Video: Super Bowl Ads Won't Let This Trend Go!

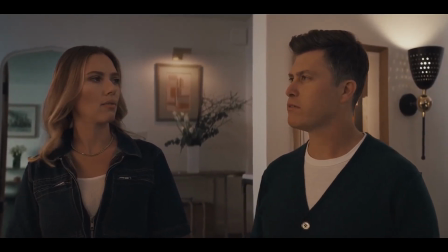And I think the kitchen shot really sums it up well.
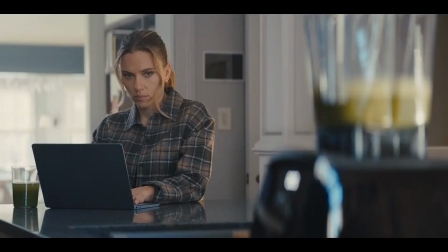You've got this almost warm light hitting Colin, but you can see his shadow throwing on the wall there is coming across a little blue. So you're pushing blues into the shadows and you're bringing orange into your highlights just to add that warmth. And that's a really simple way to just get a little bit of this look in without making it over the top.
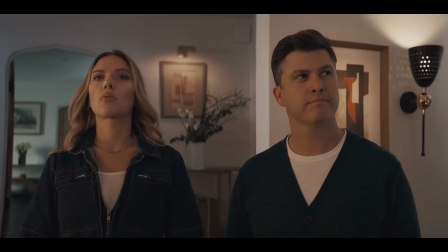You can also see here as well in one of the opening shots, in the far background behind Scarlett, you've got these teal shadows in the left-hand side of frame.
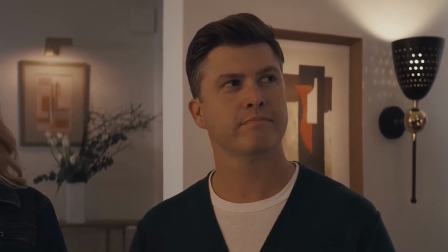And then behind Colin here, we've got an artwork that has some orange in it. And the light is a little bit more warm here.
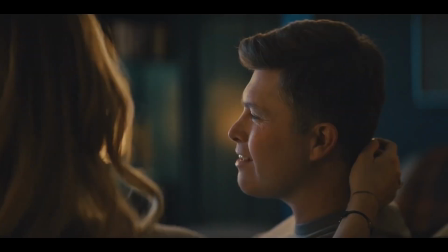Skipping forward towards the end of this spot, again, you can see the background.
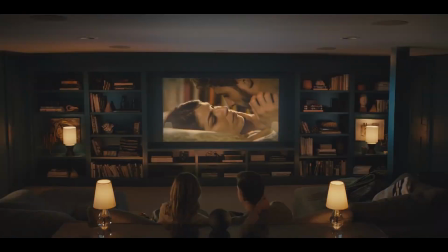We've got highlights on the back wall, even if it's blurred out in orange, and then the shadows of the wall are quite blue.
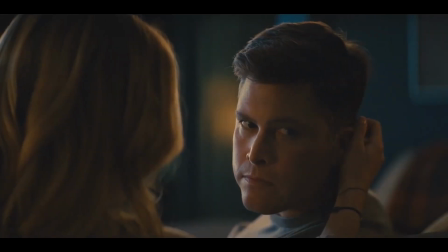And then a nice orange highlight on Scarlett's hair there. Now this AT&T spot, again, similar to the Alexa one, it's trying to root it in reality. We're not going for overly stylized, like with the Clown College in the Taco Bell one.
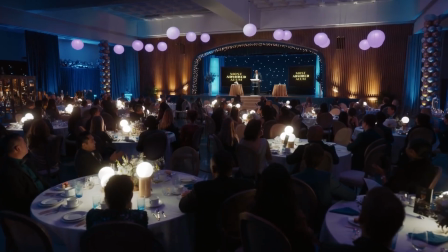But you can see here, the highlights on the stage, very orange. All of the shadows around the stage, very blue.
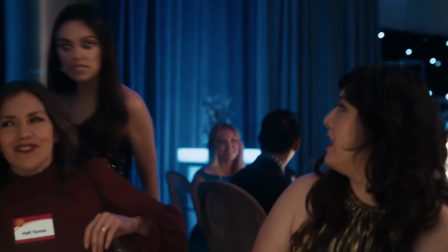Now this is done with actual stage lighting, colored gels rather than just pushing it in the color grade, but also you're using the color grade to bring that out.
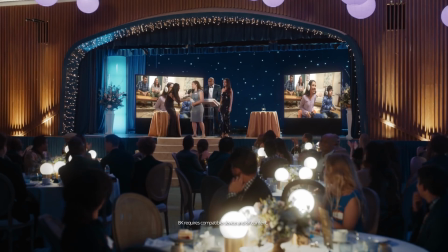In basically every shot, you've got blue hues in the background and you've got orange hues in the foreground.
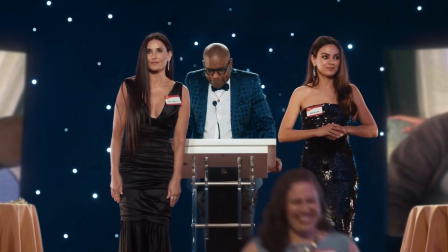This one is cut and dry, very simple, teal and orange. The colorists have actually paid a lot of attention to all the varying skin tones as well in this look.
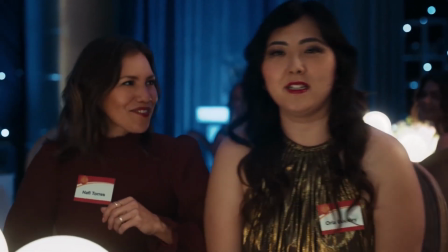You've got a lot of blues and a lot of oranges in your background and foreground elements and your highlights as well.
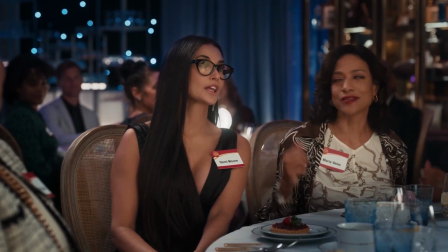But have a look at the skin tones throughout.
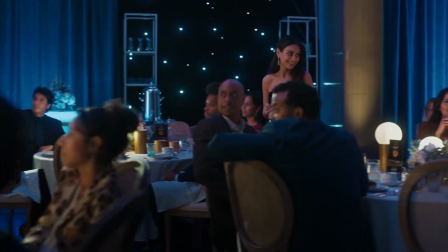No matter the skin tone of the actor in shot, it's balanced really nicely and is creating this great contrast between foreground, background, and then our actor as well. All right, and the last one I've got on my list here, and don't get me wrong, there were way more examples of this, but we've got to keep this video short somehow, is the Michelob Ultra spot. There was a couple with Peyton Manning and Steve Buscemi in a bowling alley. Again, really stylized here, but not pushing it too far. We started off with the most stylized with that Doja Cat Taco Bell clown example, but this one definitely pushing the color grade toward those teal and orange hues. You can see this in the opening shot of the bowling alley here. Almost dark blue skies, very twilight.
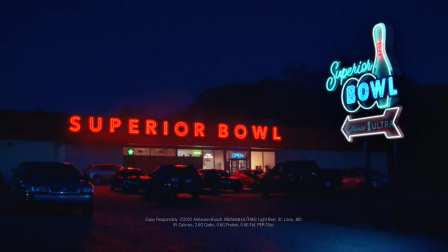We've got more of a red than an orange in the neon sign here, but those hues are pushing towards that teal and orange look that we're so familiar with now. I think it looks great. It's engaging, it's creating some drama there. Can you imagine what this would look like if it was just a daytime shot with just a normal sky in the background? You don't have the neons on. It wouldn't look good, it wouldn't look intriguing. You wouldn't be thinking, I wonder what's happening inside that bowling alley. You'd just be like, all right, let's move on to the next thing.
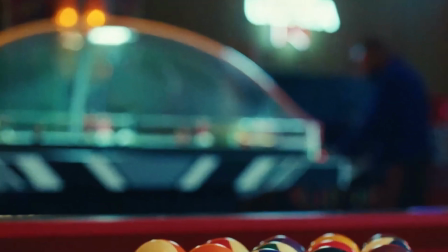The opening shot inside the bowling alley, the far background with what I think is a jukebox has very much teal in it. The very front ball, closest to camera in the foreground, is orange. So there's clearly a trend in these commercials this year during the Super Bowl.
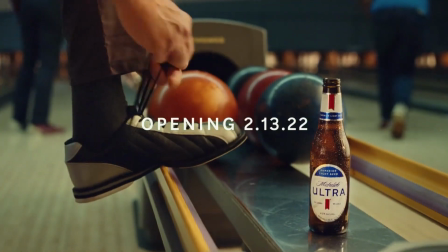But where did all of this teal and orange come from? So in the early 2000s, when we really started to take film and digitize it and then do the digital color grading process rather than the chemical color grading process that we'd been using on film up until that point, you had colorists who were able to take these digital tools and push the look of a film really far in one direction.
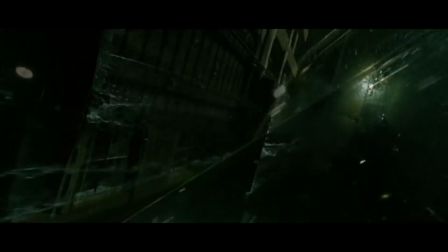Obviously The Matrix is a really good example of a very heavy color
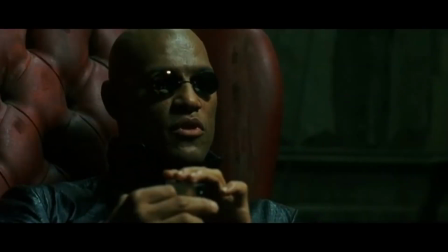grade that really takes the content and pushes it into another world using color. Then we saw that drop off a little bit, but we actually then saw a resurgence of it in the early 2010s around 2009 to 2012-13. A lot of those big budget summer blockbusters, think your Iron Man 2s, Captain America,
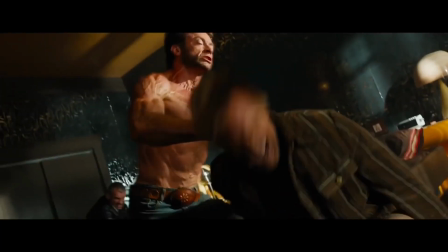a lot of the X-Men films, Days of Future Past has a really strong teal and orange look to it. But then I felt like it got a little bit overdone and Hollywood started to move away from it when a lot more sort of advertising and content creators like us started to maybe overuse it.